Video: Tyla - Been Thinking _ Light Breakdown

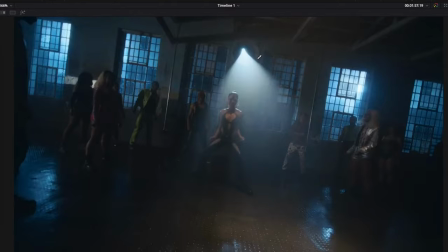we have like the moving lights here that you can see keep moving and we have the
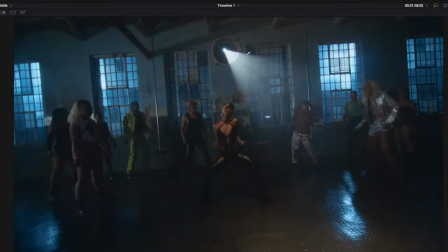stained glass actually now create more texture by the time they flip the color temperature to
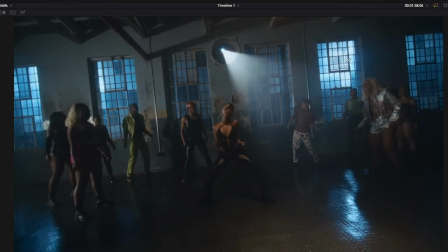become blue and we have more higher contrast ratio and less feel into the shadows because there's some feel going here that's
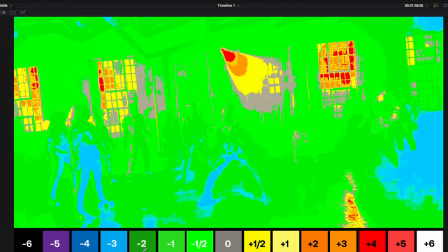maintaining the floor at two stops under right it's only the people on black pants that are dropping like to like three and four stops which is
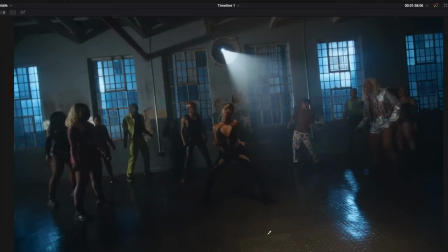like the lady here there's some level that's going on the floor and that creates that but the window still draws our eyes in and the framework is designed um the entire frame is designed for um being able to catch your interest and energy and stuff and that's like
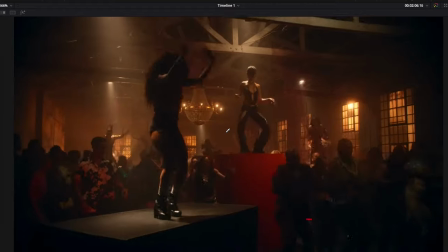the theme of the video um i think tyler has been thinking of some party sessions visual interest continues which is the entire theme of the video then we'll come back to that
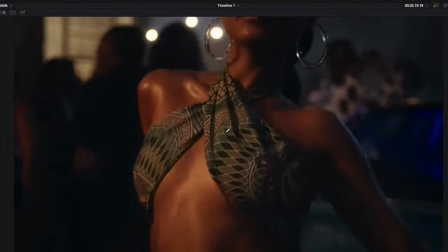same scene remember that car and the windows and the backgrounds you can see the wall that's at the back now we have like a key here this is
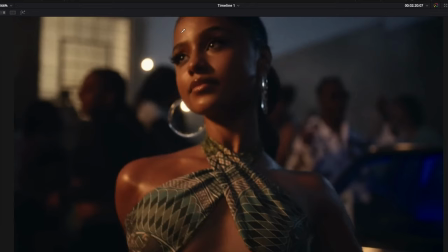probably either a magic cloth or it's not it's not bleach muslim because of the way the no shadows had so it could be magic cloth satin or half grid something that softens up the light but makes it a little bit more hard you get then the ambient light that's
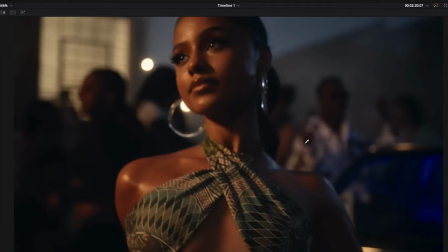coming out from the entire ambience here is just casting this edge light on her that we can see here so this edge light that you can see here is the one that's giving us a visual interest we have like light to dark to light to dark to light to dark to light so it's just
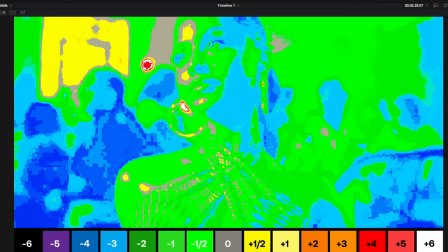layering the light in such a way whereby you can actually follow through you can see her face now she's not like properly exposed you get skin tones just barely on um on middle gray and a little bit of it is like half stop
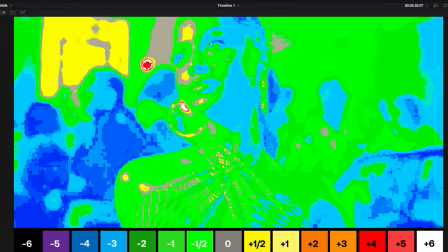overexposed and drastically goes to like an underexposure of like one stop goes like on the three stops you get key to fill is like one ratio three here and just the background is held at minus one stop you get and even the sky the ambience which is what this is
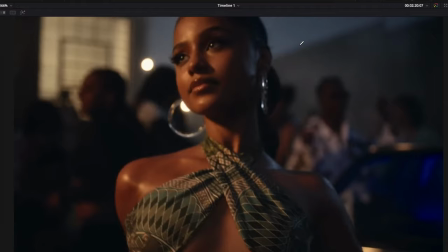is held at one stop and this is all beautiful stuff you get this is how you make beautiful images here she's left her key light like you can see so she's going
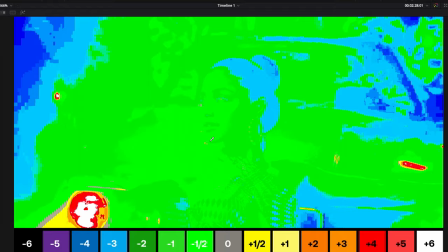down into the shadows it's no longer as is like weighing the shadows now just because of the move she's making or the moving lights that's
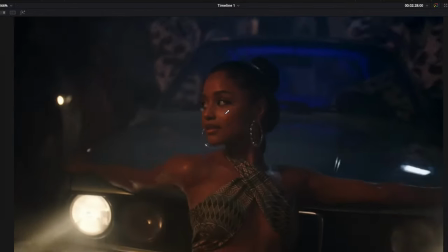pulsing one of one or both of them is causing that you can also see the reflection on the card that suggests like this yeah like top lights that's
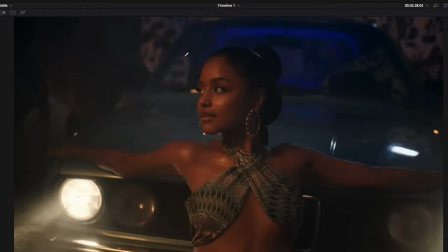actually creating the room tone for the shadows so that it's not like all lost in darkness on the floor which is the same light but
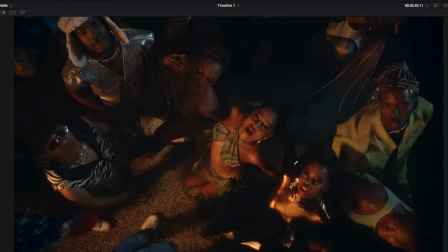this time a different angle or looking up and creating a frame a an interesting frame and that continues for most of the video whereby we can now see
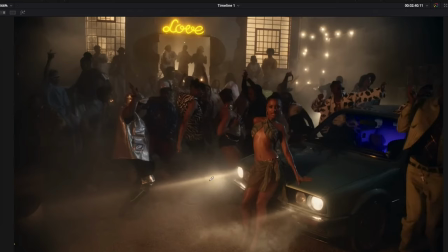more of the sussiness of the lights when we come into the shot you haze it up the the cabin becomes um god rays in the shot here you have the key light is also coming there still maintained that same visual turn we still have our room tone now we're gonna have more interest
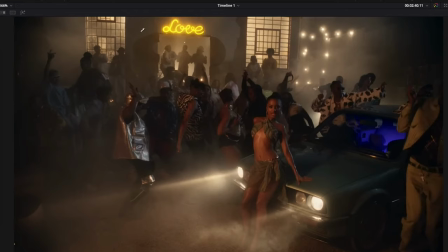in the windows because it's like a different perspective and you have like the background element keeping it busy and also the car itself is illuminated with its own RGB lighting. Music videos are actually fun, there are no rules, you just make it as pretty as visually interesting as it can be.
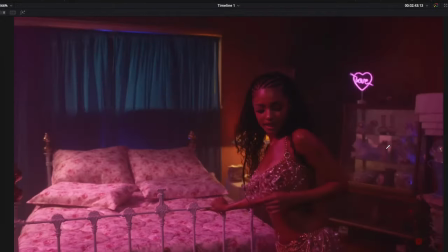You get using camera movements, lights and set pieces and some haze you get.